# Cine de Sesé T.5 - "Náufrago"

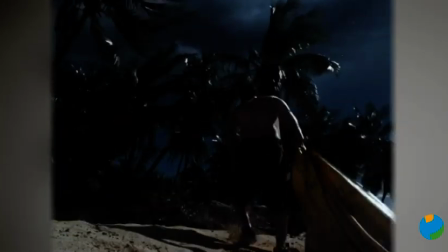Y en esta película, como recordarán,
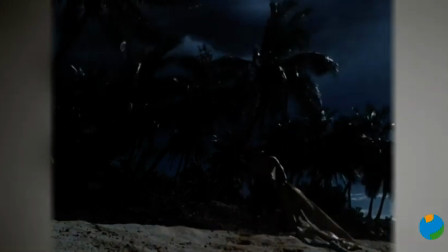pone, o lo podrán ver a continuación, pone la cámara un montón de veces como a un palmo del suelo, de tal manera que vemos cantidad de escenas siempre desde abajo.
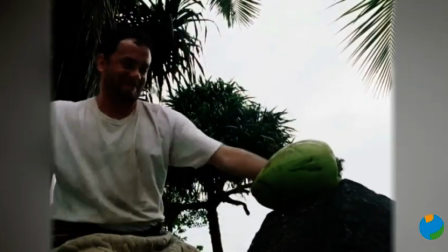No digamos nada cuando tiene que hacer algo importante, por ejemplo, cuando descubre por primera vez la Alaska esa,
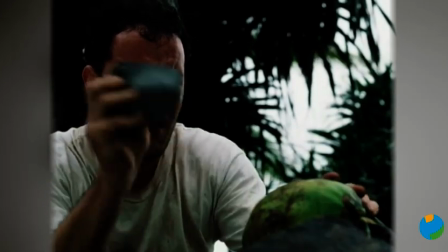al romper la piedra que tiene por fin a ver un instrumento en sus manos, cuando consigue el buril para abrir los cocos y conseguir el agua que hay dentro,
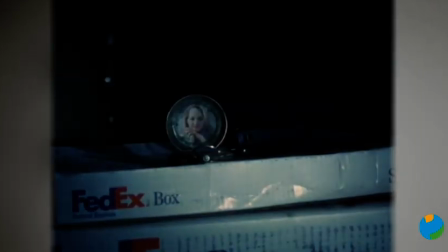cuando, bueno, las escenas del reloj, las célebres escenas del reloj con la foto de Helen Hunt, de Kelly,
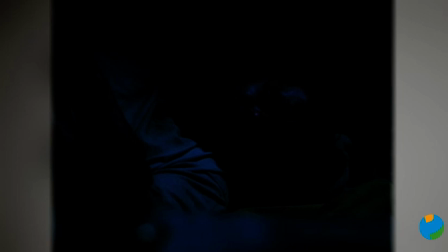él y con la linternita siempre es desde el punto de vista de abajo, cuando hace el calendario también desde el punto de vista de abajo, y no digamos nada cuando consigue salir de la isla, la ballena también tiene un punto, cuando se le aparece la ballena en un punto de vista bajo,
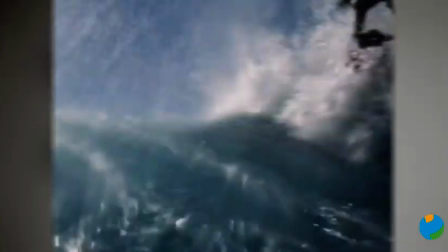las olas siempre las vemos desde un punto de vista bajo como una amenaza total sobre la pobre chalupa esta que acaba de construir,
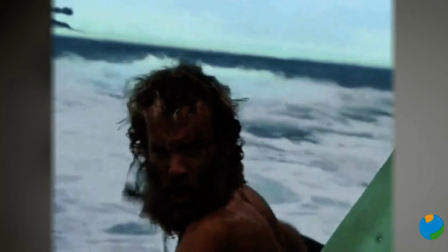la balsa, y cuando aparece el famosísimo barco en el Lontananza,
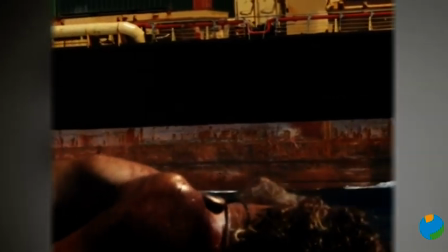la cámara está en un punto de vista muy bajo y él está prácticamente destrozado,
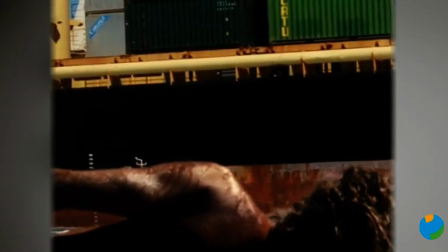tumbado sobre esta balsa y el barco aparece al fondo con una de las escenas de las imágenes más icónicas de la película.
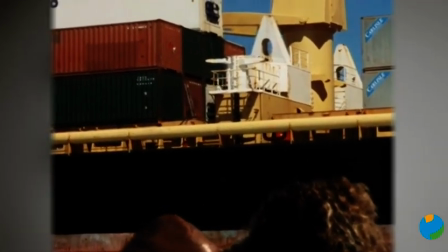Bueno, punto de vista abajo que aparece a lo largo de toda la película. Segundo, Zemeckis es un hombre que nunca deja la cámara quieta, o muy pocas veces. Le encanta mover la cámara. Y en todas sus películas se mueve muchísimo. No tanto porque haga cámara al hombro y tal, sino porque le interesan muchísimo los movimientos de cámara.
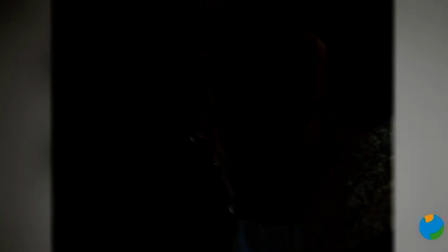En esta película emplea dos tipos de movimiento de cámara que me encantan. Uno, para resaltar determinadas conversaciones, sobre todo esos monólogos que tiene Tom Hanks varias veces,
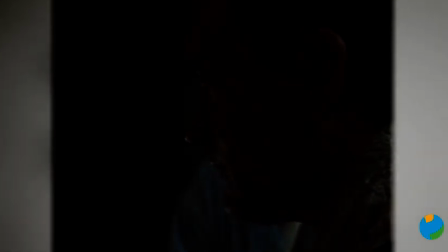que son interesantísimos, cuando está en la chimenea hablando con su amigo que ya ha vuelto a la vida normal,
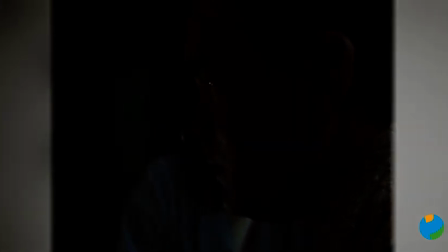hay un movimiento de cámara que mientras él va hablando sobre el tiempo y la impotencia que tenía en la isla y tal, la cámara le va dando la vuelta a la cabeza desde un vaso que tiene en la mano con whisky y hielo,
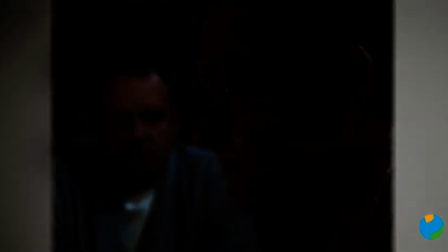pasa a su cabeza lateralmente y de ahí va hasta que vuelve otra vez al hielo, de tal manera que vamos viendo su lateral,
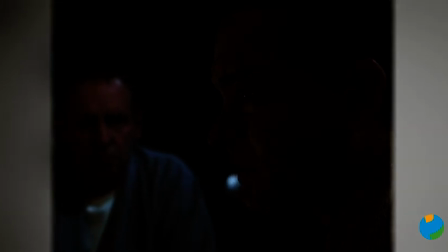su frente y todo como ese monólogo se va recreando de un modo mucho más cinematográfico Y luego mueve muchísimo la cámara en otros movimientos,
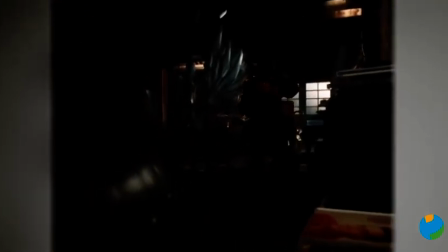como por ejemplo, al inicio de la película, hay un plano subjetivo continuo, que es que los paquetes son la cámara,
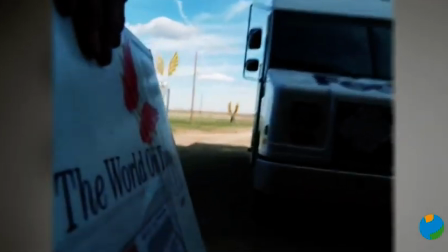de tal manera que la cámara va incluida en el paquete y
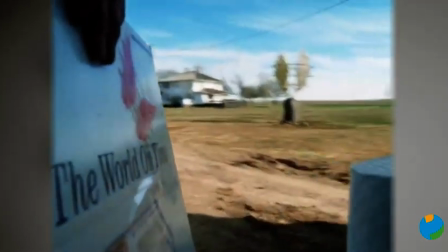se ve al repartidor llevando con la cámara siempre como parte de su movimiento.
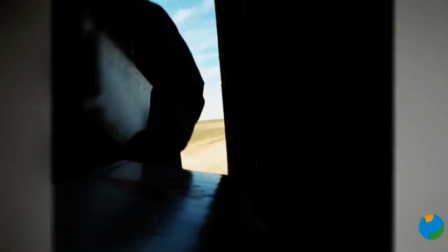Y cuando lo emplea en plan montaje, justo después, la escena siguiente,
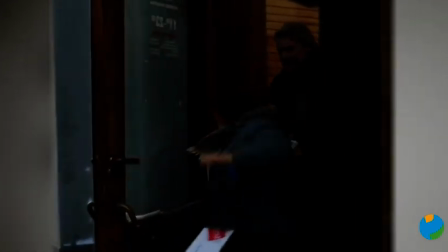cuando el niño en Rusia coge el paquete y lo intenta llevar hasta el restaurante donde lo están esperando,
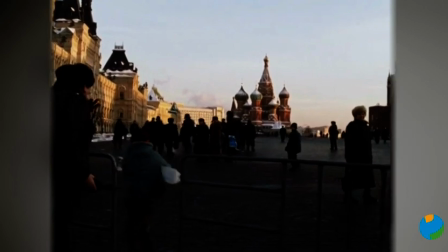pasa por toda una serie de escenas en las que la cámara es un movimiento hecho a base del montaje. el niño va corriendo,
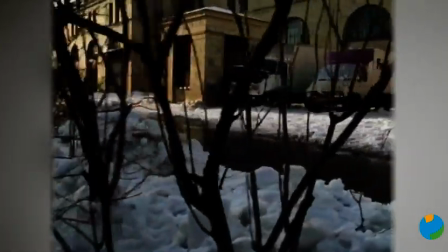pero es el montaje el que va haciendo que la cámara, además de estas visiones inverosímiles que hay,
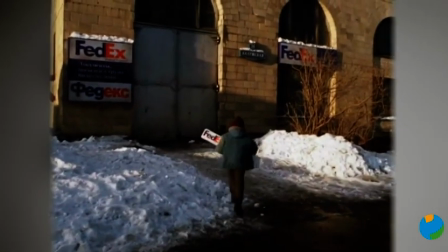porque pasa por una serie de monumentos de Moscú que no están ninguno junto al otro, de tal manera que eso se hace mucho en país,
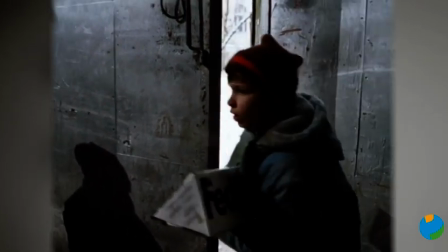en Londres, para mostrar que estoy en Moscú, o estoy en Londres, o estoy en Nueva York, o estoy en tal, si uno intenta hacer ese viaje tardaría horas.
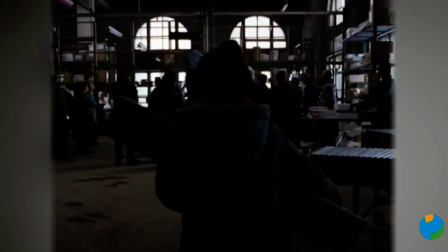Bien, pues ese es el movimiento de la cámara. Y luego, en cuanto a la música, es impresionante cómo maneja la música en esta película, porque la maneja de un modo absolutamente inteligentísimo.
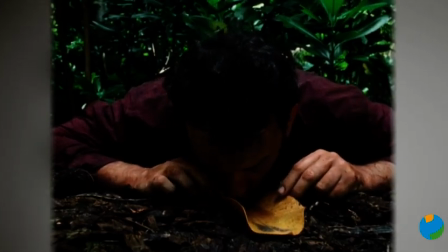Toda la etapa de la isla está sin música, de tal manera que solo se oye el sonido de las olas, el sonido de los cocos cayendo, el sonido de su voz, el sonido del viento,
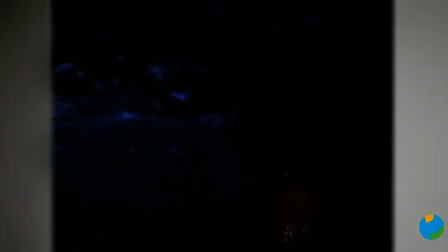el sonido de tal... Al principio hay un poco de banda sonora, pero muy poco, y al final aparece la música tres veces cada vez que se despide de algo. Cuando se despide de la isla, cuando se despide de Wilson y cuando se despide de su mujer,
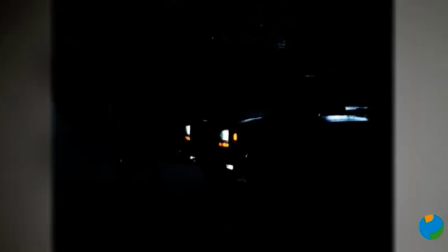o de su novia, que no llegó a ser su mujer, de tal manera que la música subraya unos sentimientos extraordinarios.
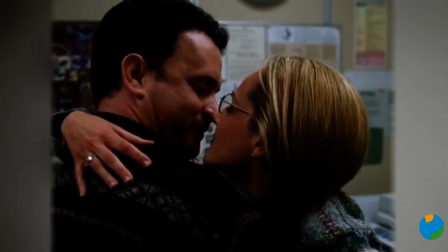Luego tiene empleos muy curiosos del sonido, recordarán esa escena inicial muy bonita en la que baila con su novia, que está haciendo la tesis doctoral, con el sonido de la fotocopiadora.
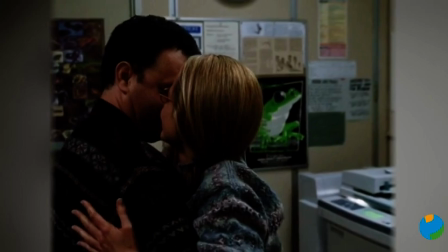El sonido de la fotocopiadora le da un ambientillo sensacional.